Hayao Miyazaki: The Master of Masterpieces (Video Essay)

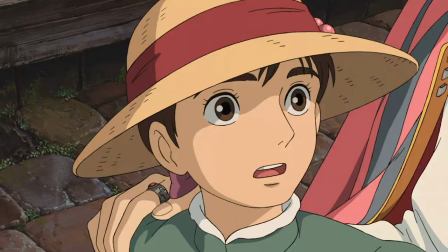225s
Miyazaki constantly strives to bring in these high fantasy elements while at the same time creating these characters that feel authentic to ordinary people which makes his films
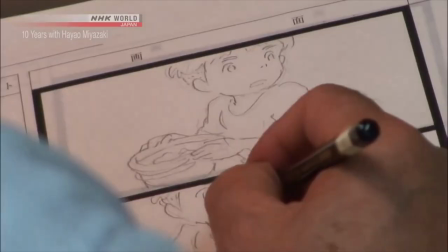234s
feel human and multiple examples of adding small yet significant details
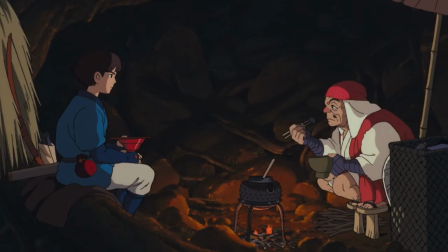239s
to the characters are seen throughout miyazaki's work and it makes more sense when you figure
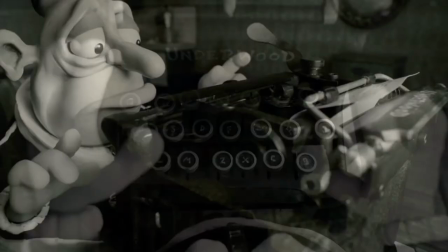243s
out how miyazaki chooses to start out working on his films not by scripting the film and writing the emotions of the character but by storyboarding it as
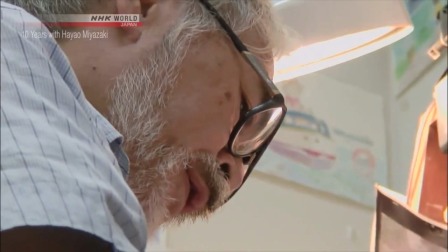252s
miyazaki starts his films by storyboarding them and visualizing the characters through the
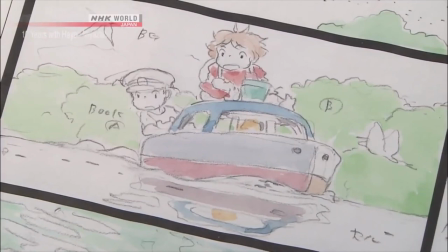256s
drawings that he makes showing that emotion rather than writing it out and this
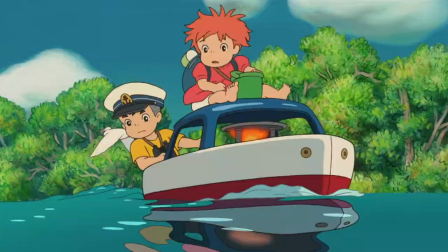261s
shows incredibly well in his films which are visually impressive not only in the fantastical worlds but in the characters in the films as well not only through the designs but
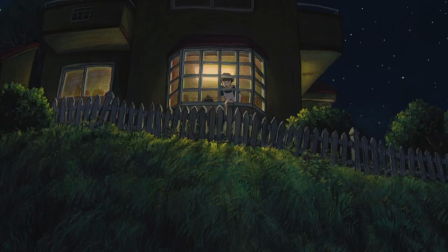270s
through the characters themselves miyazaki fleshes out these characters to feel authentic with their desires and goals that feel universal and that any person
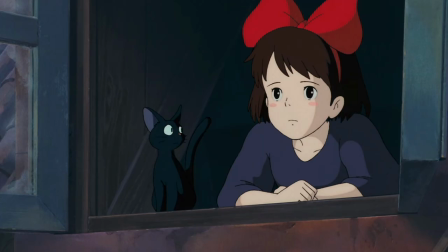279s
of any age can connect with either it's chihiro learning how to become independent in the world or Kiki learning to overcome self-doubt.
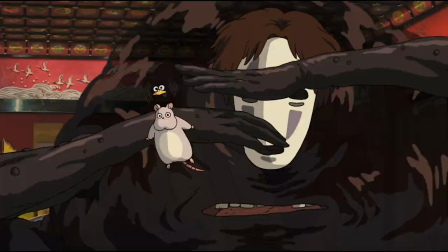286s
Even antagonists in Miyazaki's worlds are fleshed out and don't fit the typical stereotypes and are given redemption as
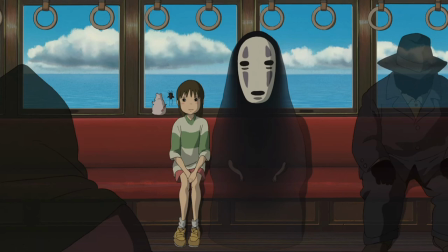293s
characters that are seen as inherently evil at the start often change the way we view them and we see them through a different light.
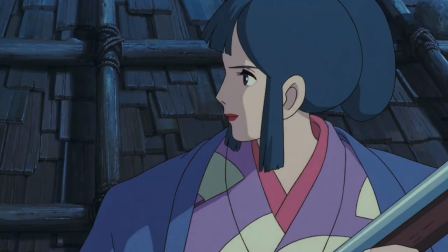299s
Specific enemies in Miyazaki's films aren't just plain evil and their ways of thinking can be understood to a degree.
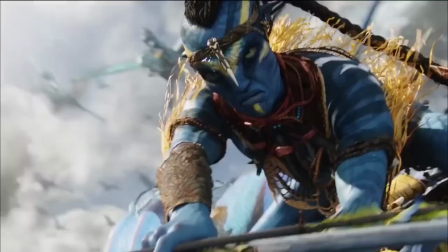305s
As Princess Mononoke has the theme that we've literally seen so many times before of people
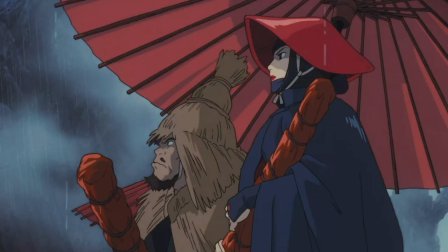310s
versus nature however miyazaki creates a sense of dread for these villainous characters
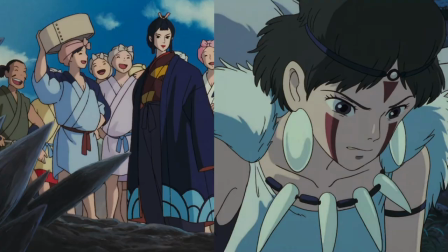315s
that fear these fantasy-like creatures and you see both perspectives on this
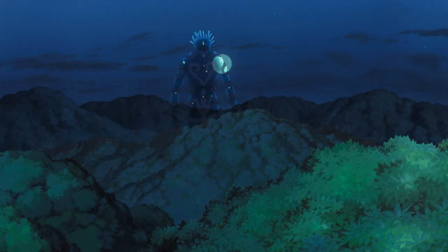319s
war going on and miyazaki creatively chooses to tell these themes through these
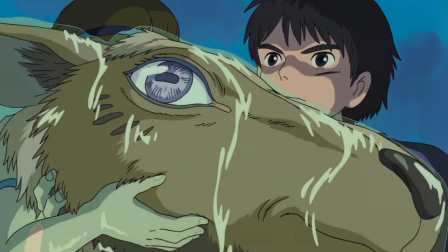324s
spirit beasts and with that he leaves the film on a strong and impressionable note with it ending in a striking and grandiose way that visually depicts uniquely
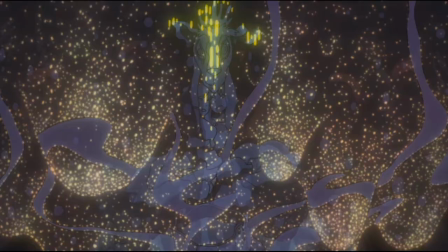332s
the effects of humans versus nature while creating a visually striking and beautiful sequence and i haven't even touched on the visual beauty that miyazaki fills to
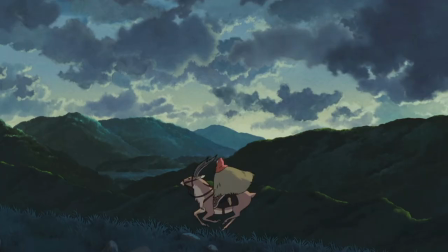341s
the brim into his films mainly because of how well known this statement is as
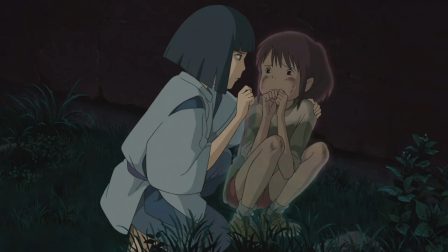345s
miyazaki is a master of great world building not specifically through dialogue or exposition
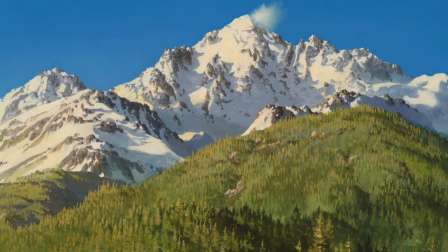350s
but through the sights and sounds of his films as his worlds are bringing architecture and landscape designs from different places around the world yet create
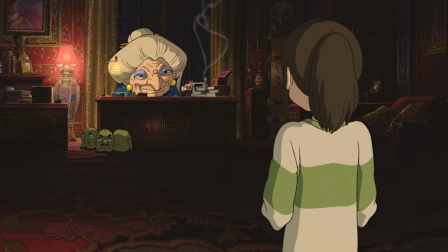359s
a visually distinct environment and inside these environments are fantasy creatures that
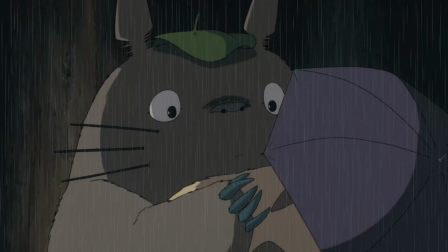364s
have real world animal-like qualities to them which creates a sense of believability
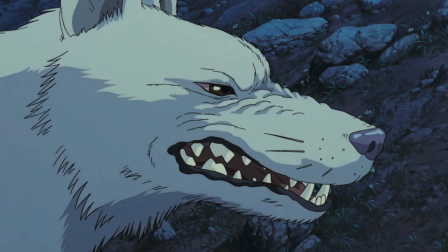369s
to this fantasy world and not being these extremely far-fetched characters that
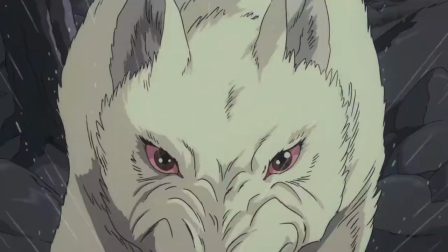373s
viewers can't connect at all to and this is not only shown with how miyazaki visually
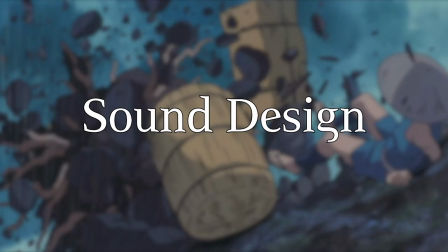378s
shows his characters and locations but with how he uses great sound design to hook the viewer into the world that he's created With every gust of wind or crickets chirping,
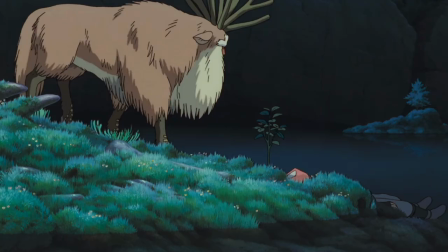387s
it makes the viewer feel like this fantasy world has been thoroughly lived in. The sound design of Miyazaki's creatures is also extremely integral with lots of these characters,
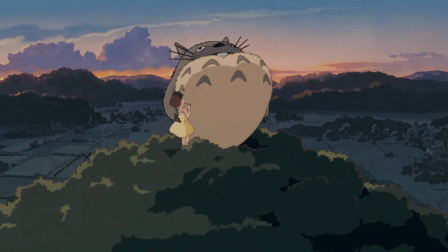396s
as these are non-speaking creatures, but the sounds that they make fit perfectly to the character's demeanor.
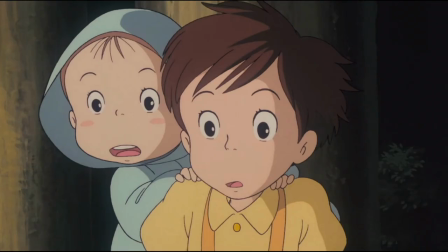402s
Even the cat bus has sounds that fit perfectly for this creature. If you were to guess the sound of a door of a cat bus opening up, would it be this?
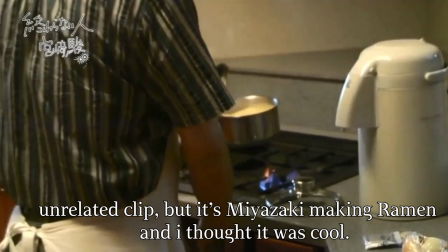412s
well maybe not but it fits perfectly with the vibe of this creature and through the sights and the sounds miyazaki pleasantly shoves the most childhood
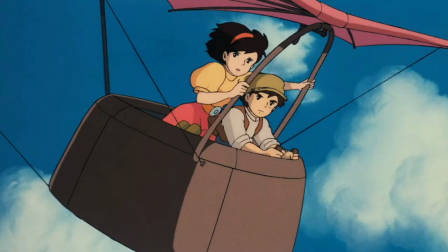421s
whimsy and wonder into his feature films and it makes sense because like i've stated previously the majority of his films have young children as its main characters and
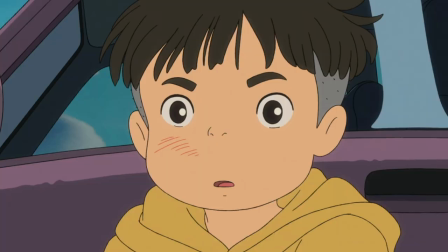429s
in these films we're seeing their perspective of the world and how they view it miyazaki never downplays it in each of these characters and no matter how ordinary they are,
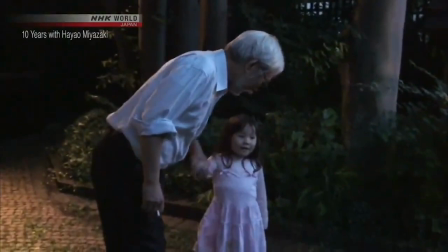438s
they have a level of intelligence, and that stems down to how Miyazaki in real life never wants to downplay children, as children all over love his films, but he doesn't specifically cater to them as he makes his films in mind for anyone.
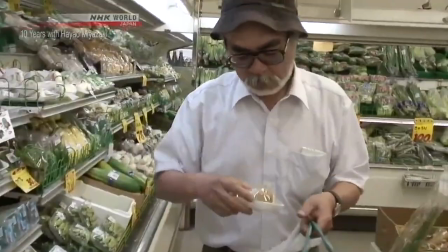450s
And Miyazaki himself has spoken about how he's opposed to simplifying his films for children,
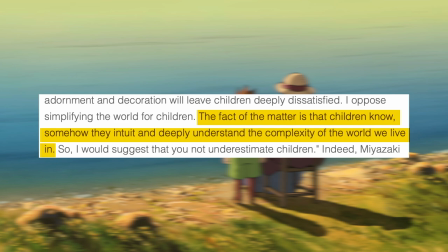455s
saying that children can understand and grasp the complexities of the world, not to underestimate them.